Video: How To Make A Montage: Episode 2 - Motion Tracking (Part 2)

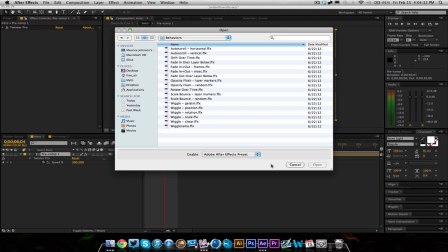8:19 it'll be in Behavior, and you'll see all these wiggles. So I use Position and Rotation.
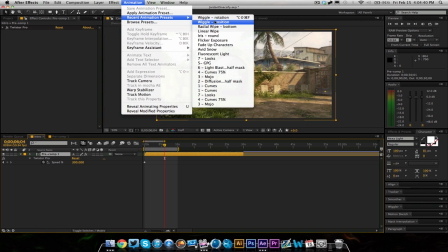8:28 I think there's some other ones that kind of do other things, but I don't really mess around with those too much.
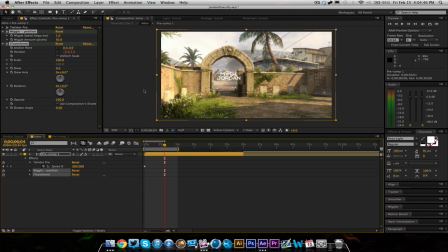8:33 So I go ahead and just put Position on this first. And you'll notice it's jumping all over the place. So what I do is I change the amount from anywhere, kind of depending on how fast or slow your cinematic is, will depend on the amount.
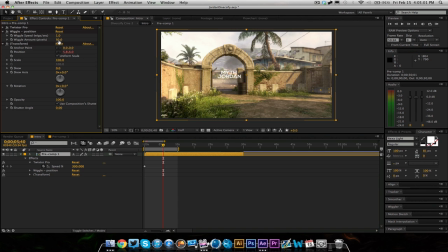8:49 I usually put it anywhere from 5 to 7. So I'm just going to put it on 6. And as far as the speed goes, I go anywhere from 1 to 2. So sometimes it's 1.5, sometimes it's 2, and so on. I'm just going to put this at 1.5. So now you're just going to have a little bit of jumpiness, makes it look kind of realistic.
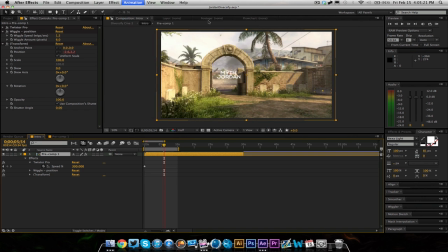9:08 And then I'm also going to add a wiggle rotation, and this is going to do a ton.
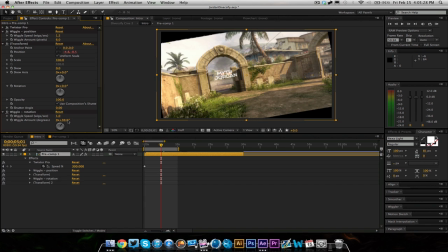9:14 As you'll see, it's going crazy. So go ahead and change the wiggle amount on this one to 0.2, or whatever your personal preference is.
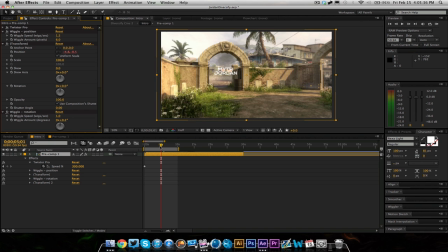9:22 You might want it less than that, you might want it more, you might not want it at all. So that just kind of depends. You can play around with the numbers and see or get something that you really like. And on this, I never change the speed. I always leave it at 1. But once again, you can mess around with that as well. It's all personal preference. So go ahead and minimize all those.
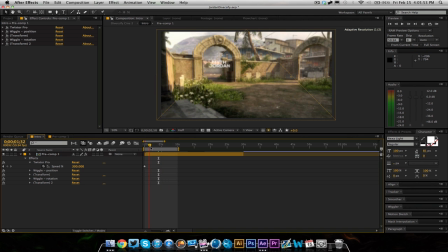9:40 So when I have our cinematic, it's it's got a little bit of realistic camera movement to it.
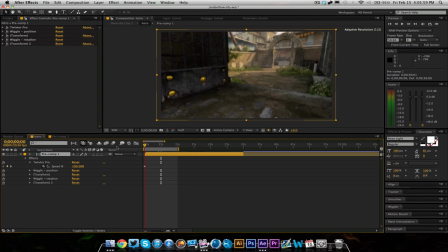9:46 And I'm also going to go in on this, and I'm going to hit R on my keyboard for rotation. And I'm going to put this up. Now, this kind of depends. I guess I'll leave this at zero for a second. In my case, we're starting behind this door and we're circling it around it to the left.
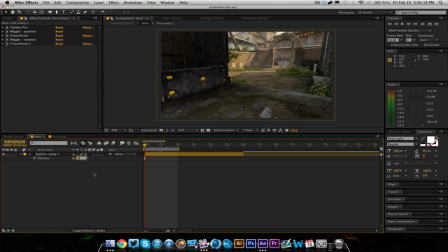10:05 So in my opinion, I would change it to plus, so it's tilted down that way.
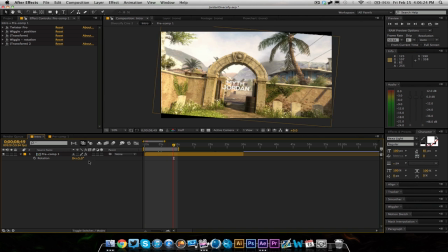10:11 And then as you come around this corner, the camera should be kind of curving this way,
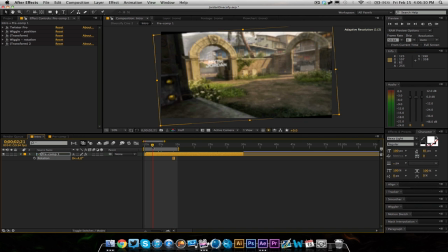10:17 you know, kind of curves with the same curve as your cinematic. So in my case, I'm going to put this at 5.
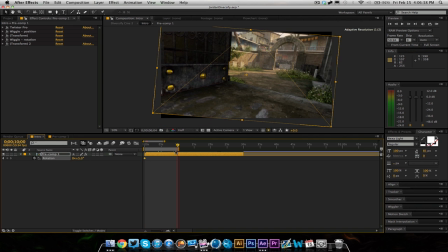10:25 I'm going to keyframe that. And I'm going to go to the end, and I'm just going to go to -5. So now you got the cinematic that really kind of curves around the doorway.
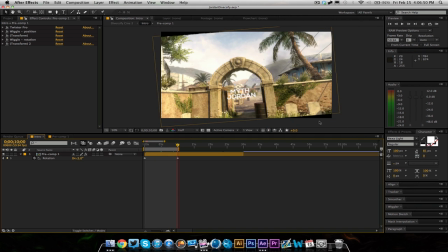10:37 It gives it a really nice feel. But you'll notice we have these little black edges here because the clip is turning out. But that's the black bars will cover that up. So I'll go ahead and cover that now, how I make black bars. Some people do it differently than me. This is my own little thing that I created myself.
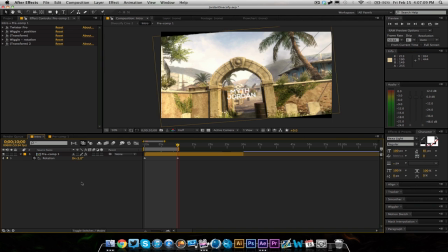10:57 I don't know if it's the best way or not. I'm not really going to speculate on that. I know there's plenty of other ways, but this is just how I do it.
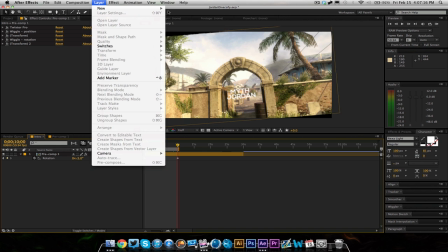11:04 So basically, I just go to Layer, New, Solid, and make sure it's your comp size.
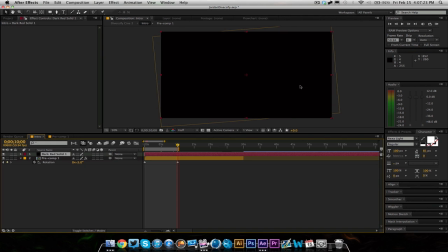11:10 Make sure it's black. Hit OK. And that's going to cover up your entire composition. So what you're going to want to do is go in here. Oh, my bad. You're going to, after you have that, you're going to go Layer, Mask, New Mask.
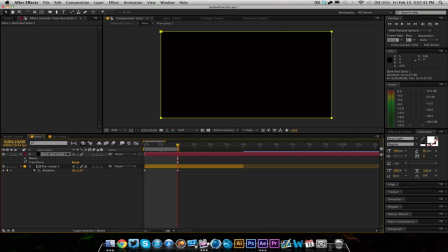11:28 Okay, now you have a mask around it. You can go in here, and you can go to Mask, and you can adjust it, or the shortcut is just M on your keyboard. So you can press M, and it brings up the mask. Once you have your mask right here, you can go ahead and invert it.
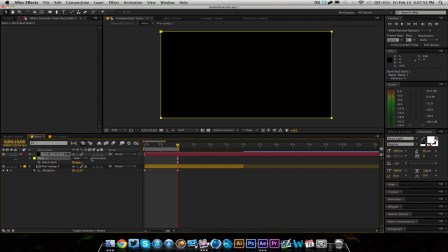11:44 My comp's running a little slow right now. I'm sorry about that, guys.
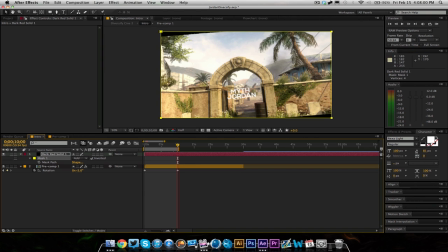11:49 So now you don't see it at all, and that's because now it's on the outside of this mask. So what you're going to want to do is you're going to want to go down here into your mask settings, and you're going to go to the expansion, and you're going to play with this.
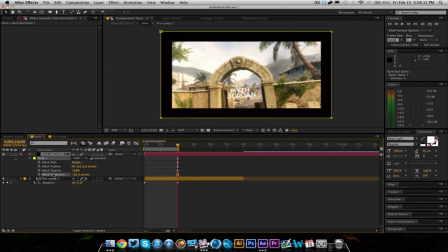12:01 You're going to notice a black border around it. Now, for my edits, I usually go anywhere from -60 to -80. Now, this all depends, though. Some people like it really small. Some people like it really big.
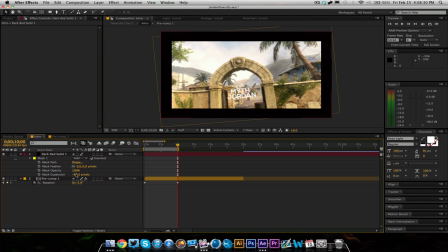12:17 That's just all personal preference. I prefer it right around -80. And then you'll notice we have a black border around it. Obviously, we don't want these on the side.